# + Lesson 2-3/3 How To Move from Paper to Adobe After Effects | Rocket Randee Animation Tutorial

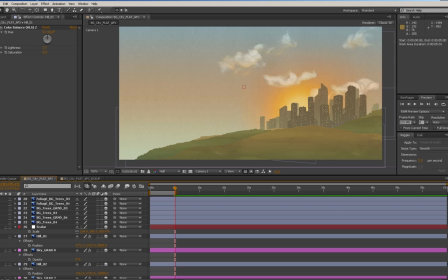So this shape here could be either brightened up or some of these could be darkened. But maybe I'm just going to try hill number 2. Let's brighten it up a little more. Okay, then bring up that saturation just a touch more.
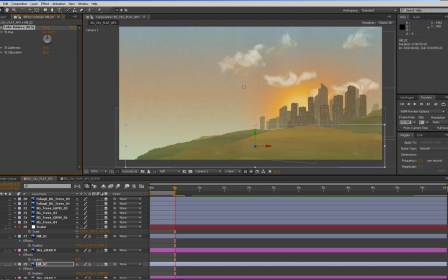Okay. That looks a little nicer. Cool. So we have some nice green, bright hills. We'll see.
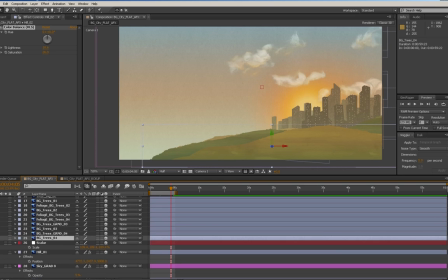It could end up being too bright, but anyways, this whole process is a lot of experimentation.
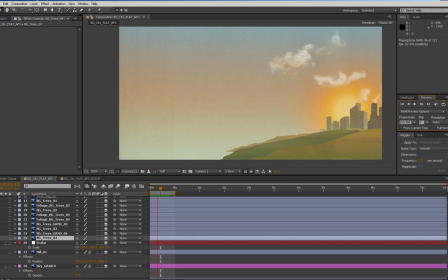I've rendered a little bit of this so we can see it moving. I'm not loving where the third set of buildings are because it really outlines this building weird in the beginning. And that's an important thing.
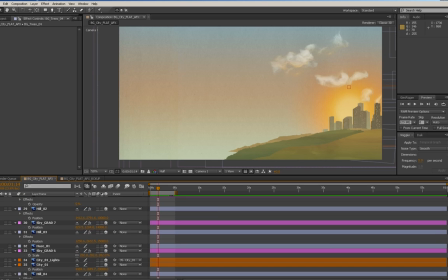Even though it changes when we move, the predominant amount of time in the movement, that building's not in a very visually appealing place. And I think it's City 3. It's these guys right here. I don't like where they're sitting. Maybe I'll just move them over like that.
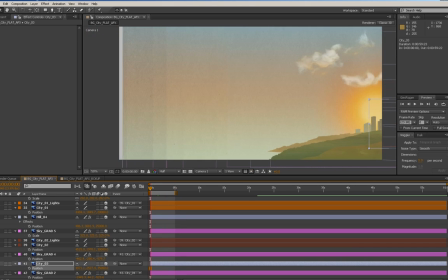Okay. So let's try that out. I'm just going to render that again. Once we start adding the effects for the lighting, it will look a lot nicer the way it's actually interacting with the buildings.
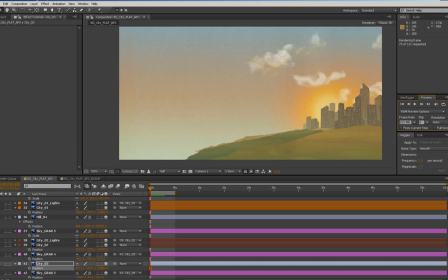Now, there are some things that happen when you start lighting that can cause problems when you have a lot of layers. When you have a lot of layers affecting the colors, because you might have to go back in. Like I might have to go back in and fix some of them. But just looking at this, I think we have a nice amount of depth.
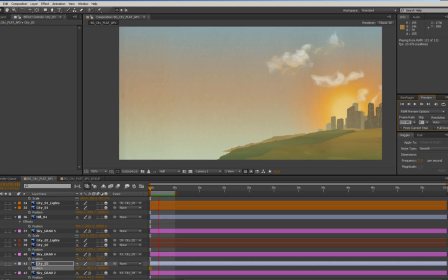I think it's looking pretty good. Now, one thing you can do with the landforms here, like this hill here, the foreground hill.
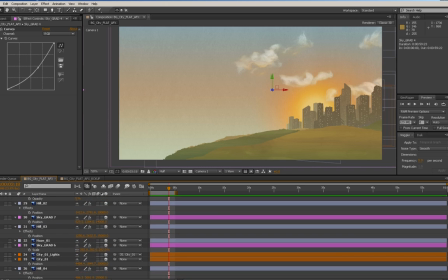Right now, it's facing directly, like vertically up and down. What you can do is actually rotate it. Like, don't be afraid to rotate things so that they face more upwards. The only thing that can cause a problem with is when you do your lighting, because then your lighting changes on that object.
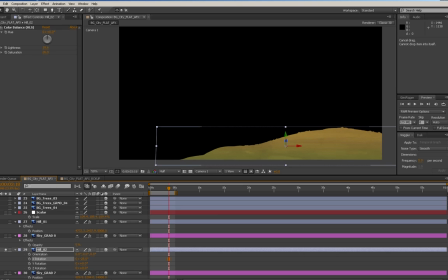And we'll get into that a little later, but we can actually rotate this object this way. So I'm rotating it away from the camera, essentially.
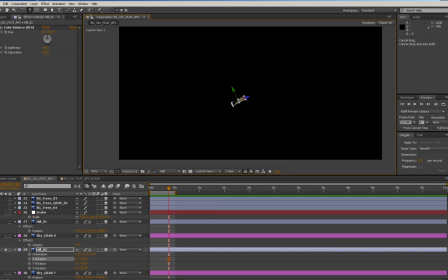Let's go into the custom view and have a look at it. I'm rotating it so it angles slightly upwards.
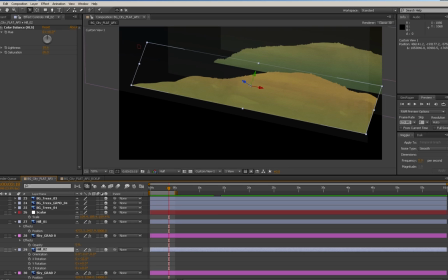Go look here. Go look at it. So it's angled upwards.
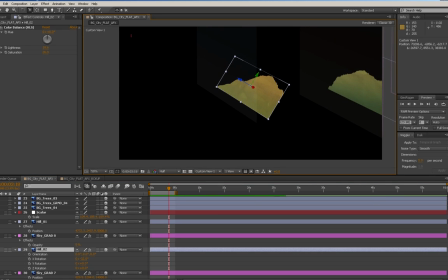And what this will do is it creates kind of the illusion that the landform is coming towards you. Now you can, if you want to be really picky about it, you can do that move.
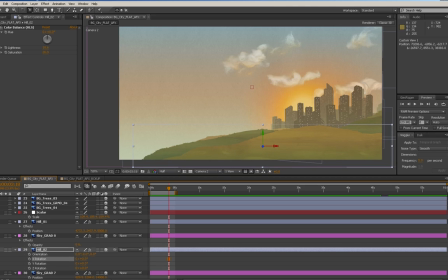So you'll notice that when it's not rotated, it's a lot round, it's a lot rollier, the hill's rollier, and then when you rotate it, it kind of flattens out a little bit. And that's just because you're you're rotating it away from the camera. So let's put that at 25. What you can do to actually compensate against that is, first of all, increase the scale.
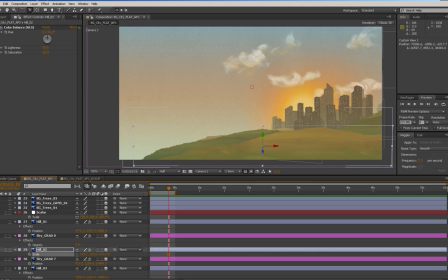So we'll go to 125 on the y-axis. And then if you've done that, you get like a parallax shift happening in the object as it recedes into the distance. So what you can do to combat that is, let's go back to the camera,
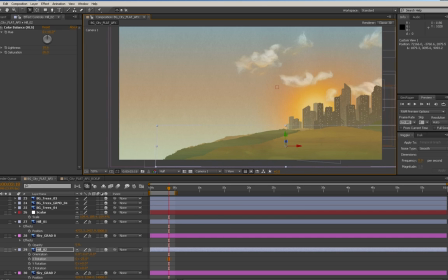is you can use a corner pin. So if you just go here, go to distort, and then just use the corner pins, you can pull out the left and right pin.
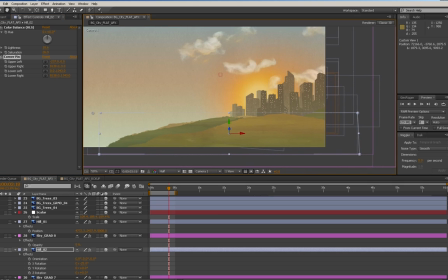Let's go over here. you can pull them out until you straighten out the image. And it's hard to tell with this image, but usually when you have more complicated or involved images,
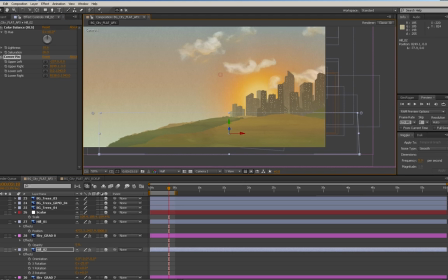or you want to just make sure this corner lines up with this corner. So this is pulled out too much, but because there's really not that big of a shift happening on it. But so I'm not going to use that because that just adds another thing that has to be calculated and processed.
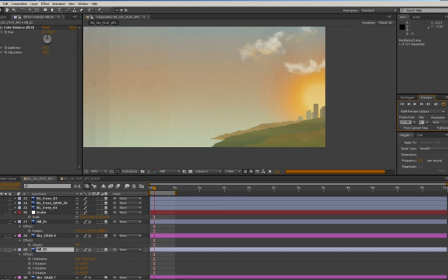But by doing this, you will create the most subtle sense of depth.